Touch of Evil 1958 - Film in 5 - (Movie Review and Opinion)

Hello and welcome to another film in five where we review movies old and new to give you our thoughts on the films we've been watching here at More Movies. My name is David Roberts and in this episode to celebrate Noirvember I'm going to be talking about Touch of Evil the 1958 classic film noir directed by Orson Welles.
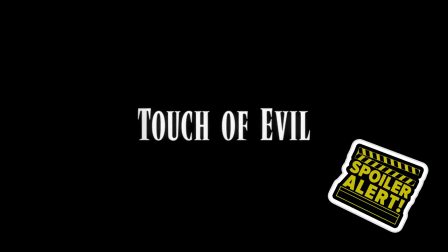27s
And just a warning if you still haven't seen this classic movie I'll be talking about the plot and other details so consider this a spoiler alert.
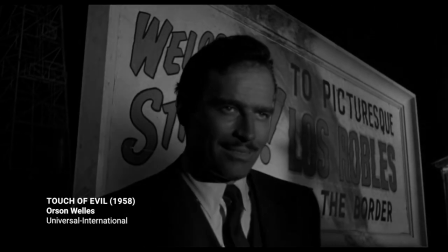34s
Touch of Evil is set in a gritty small town on the US-Mexico border.
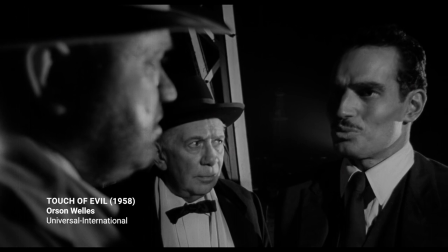39s
It stars Charlton Heston as Miguel Vargas, a Mexican special prosecutor, Janet Leigh as Susan, his American wife,
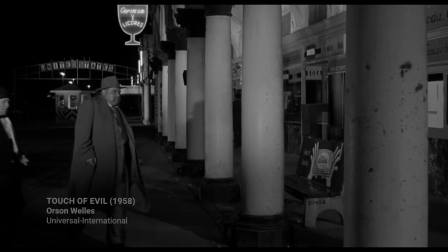46s
and Orson Welles as Captain Hank Quinlan, a corrupt and overweight police detective who will stop at nothing to achieve his sinister goals.
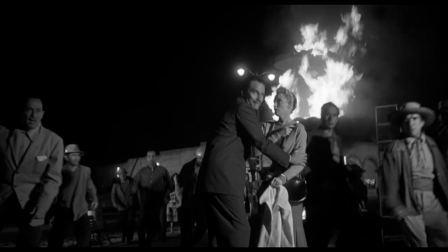55s
The film explodes onto the screen with a dramatic and suspenseful opening scene in which a car bomb detonates,
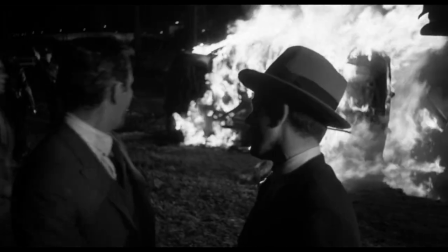62s
killing two people and setting up a dark and suspenseful investigation led by Captain Quinlan.
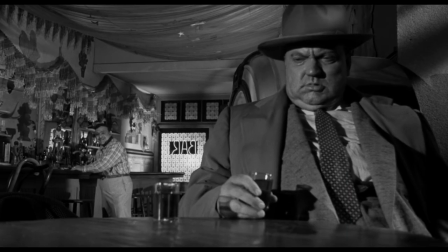70s
A recovering alcoholic and a bigot,
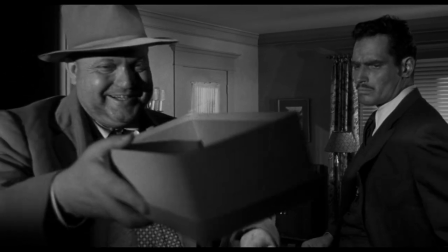72s
Quinlan implicates a young Mexican man named Sanchez after finding dynamite in a box in the young man's apartment.
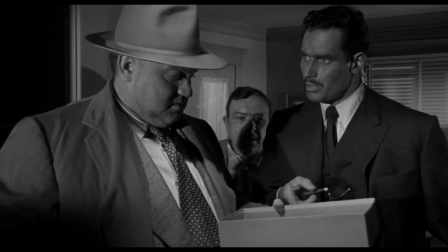80s
Vargas is alarmed due to finding the same box empty in a previous scene.
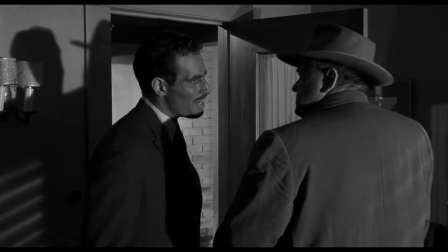84s
He accuses Quinlan of planting the dynamite. Vargas begins to question the captain's previous convictions, suspecting foul play what unfolds is an intricate mystery filled with paranoia and morally ambiguous characters this is about as good as it gets when it comes to cinematic pulp detective stories
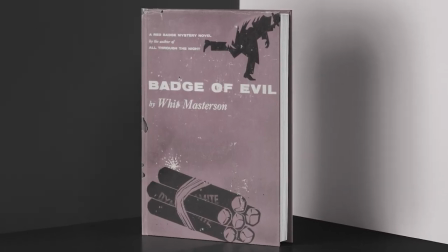103s
the film is based on whit masterson's badge of evil published in 1956 it was
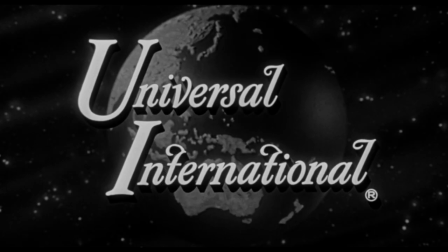109s
brought to the attention of charlton heston first who worked with universal on bringing the book to the screen and heston suggested orson wells as the director
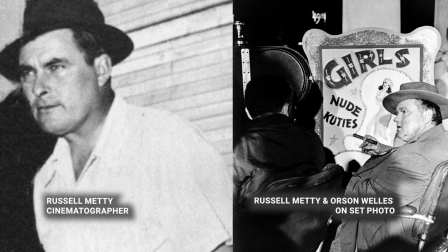117s
wells worked closely with cinematographer russell Metty in production to create what would now be considered a blueprint of film noir.
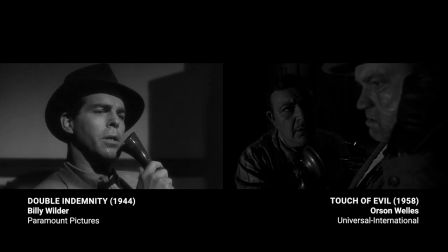125s
The pair took massive inspiration from all the great noir classics that had come before,
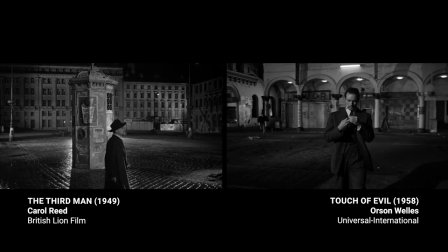130s
from Double Indemnity and The Big Sleep, to Out of the Past and The Third Man, which starred Wells as Harry Lyme.
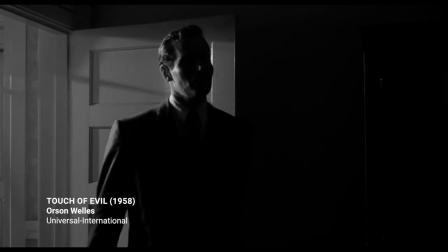137s
Touch of Evil's oil-black frames are cut by stark shards of light, illuminating only what is intended for us to see.
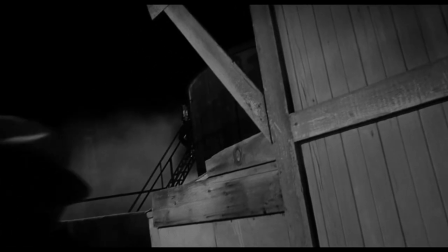144s
The stark kioskuru lighting, expressionistic visuals, low angled shots and Venetian blind effects are all present.
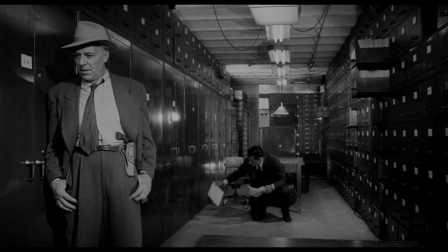152s
However, these traits are paired with Wilde's busy mise-en-scene and deep focused cinematography to great effect.
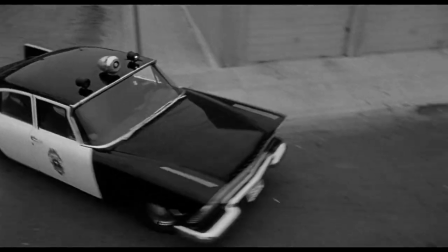159s
With long takes and sweeping camera movements, they devote memories of the director's iconic Citizen Kane.
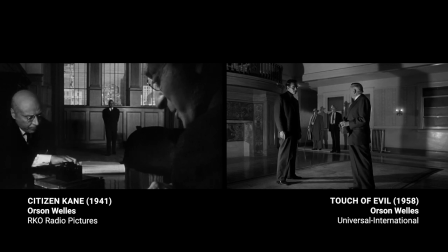165s
The attention to detail creates a complete visual feast that is extraordinary to witness.
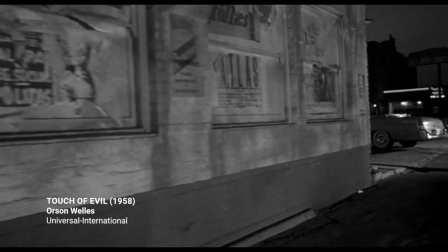170s
The captivating open sequence, lasting over three minutes, all as one long take, is held in high regard by many due to these unique stylings.
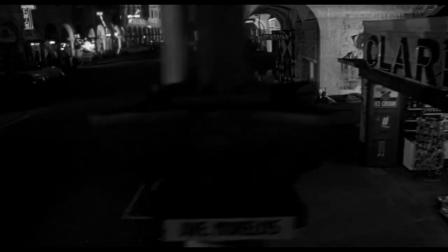178s
It is fraught with tension and peril, packed with visual signifiers that convey a story that only the audience is wise to.
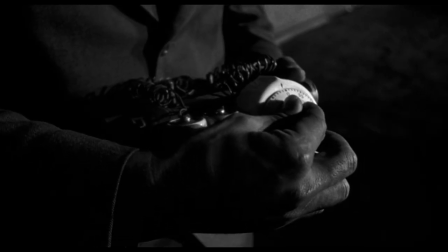186s
This is a classic Hitchcock bomb technique that gives the viewer information that the characters are oblivious to,
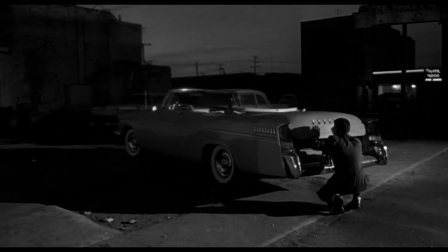193s
creating a powerful and palpable suspense. The film went through numerous editors, starting in collaboration with Wells himself, before he was locked out to the edit suite.
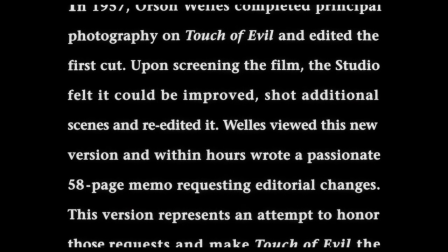203s
This convoluted process turned the movie into a bit of a mess.
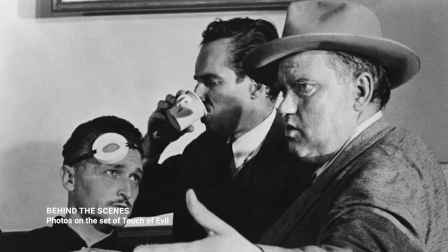207s
Studio interference and various reshoots intended to make the film more conventional ended with a very dissatisfied Orson Welles,
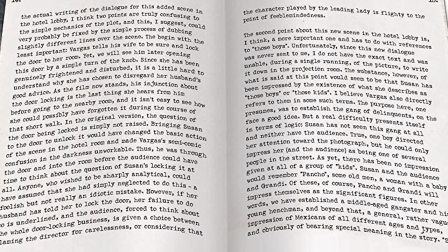215s
who penned a 58-page memo detailing changes that should be made to knock the movie back into shape and in line with its original vision,
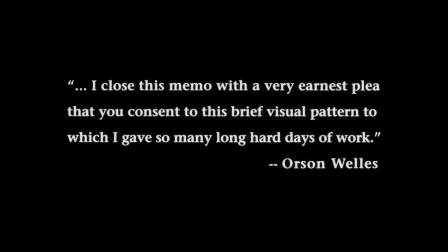224s
but sadly this never came to pass.
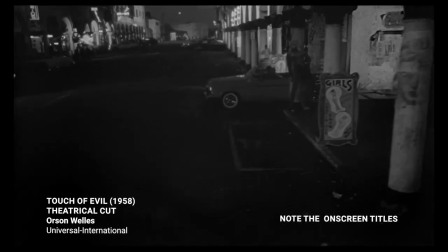227s
The original version of the film released in cinemas was a a commercial failure, with Universal dropping the movie and Wells almost immediately.
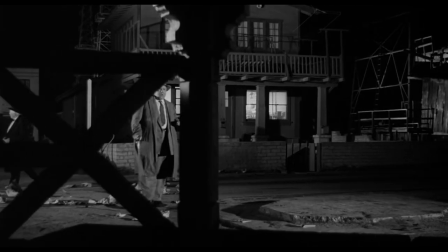234s
Later re-evaluations of the film, however, praised the technical brilliance of the film,
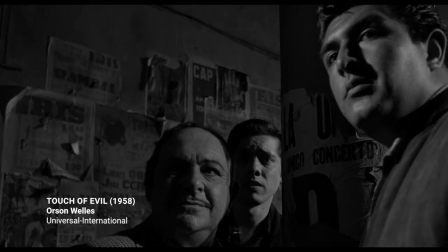239s
performances from the cast, and the intriguing plot, but these were all thanks to newer releases.
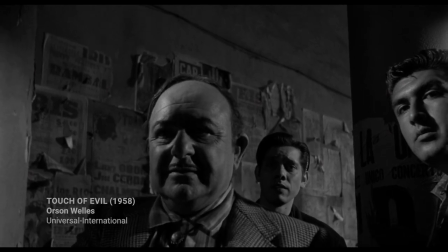244s
In 1998, a so-called director's cut was produced using Wells' original memo.
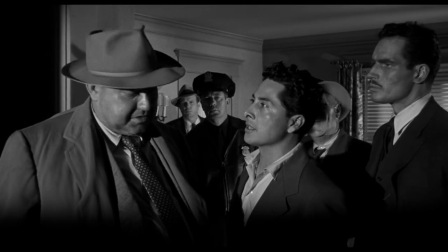250s
The Twitch of Evil is a tale about ethics and morality. It contrasts our two protagonists in a fight between good and evil.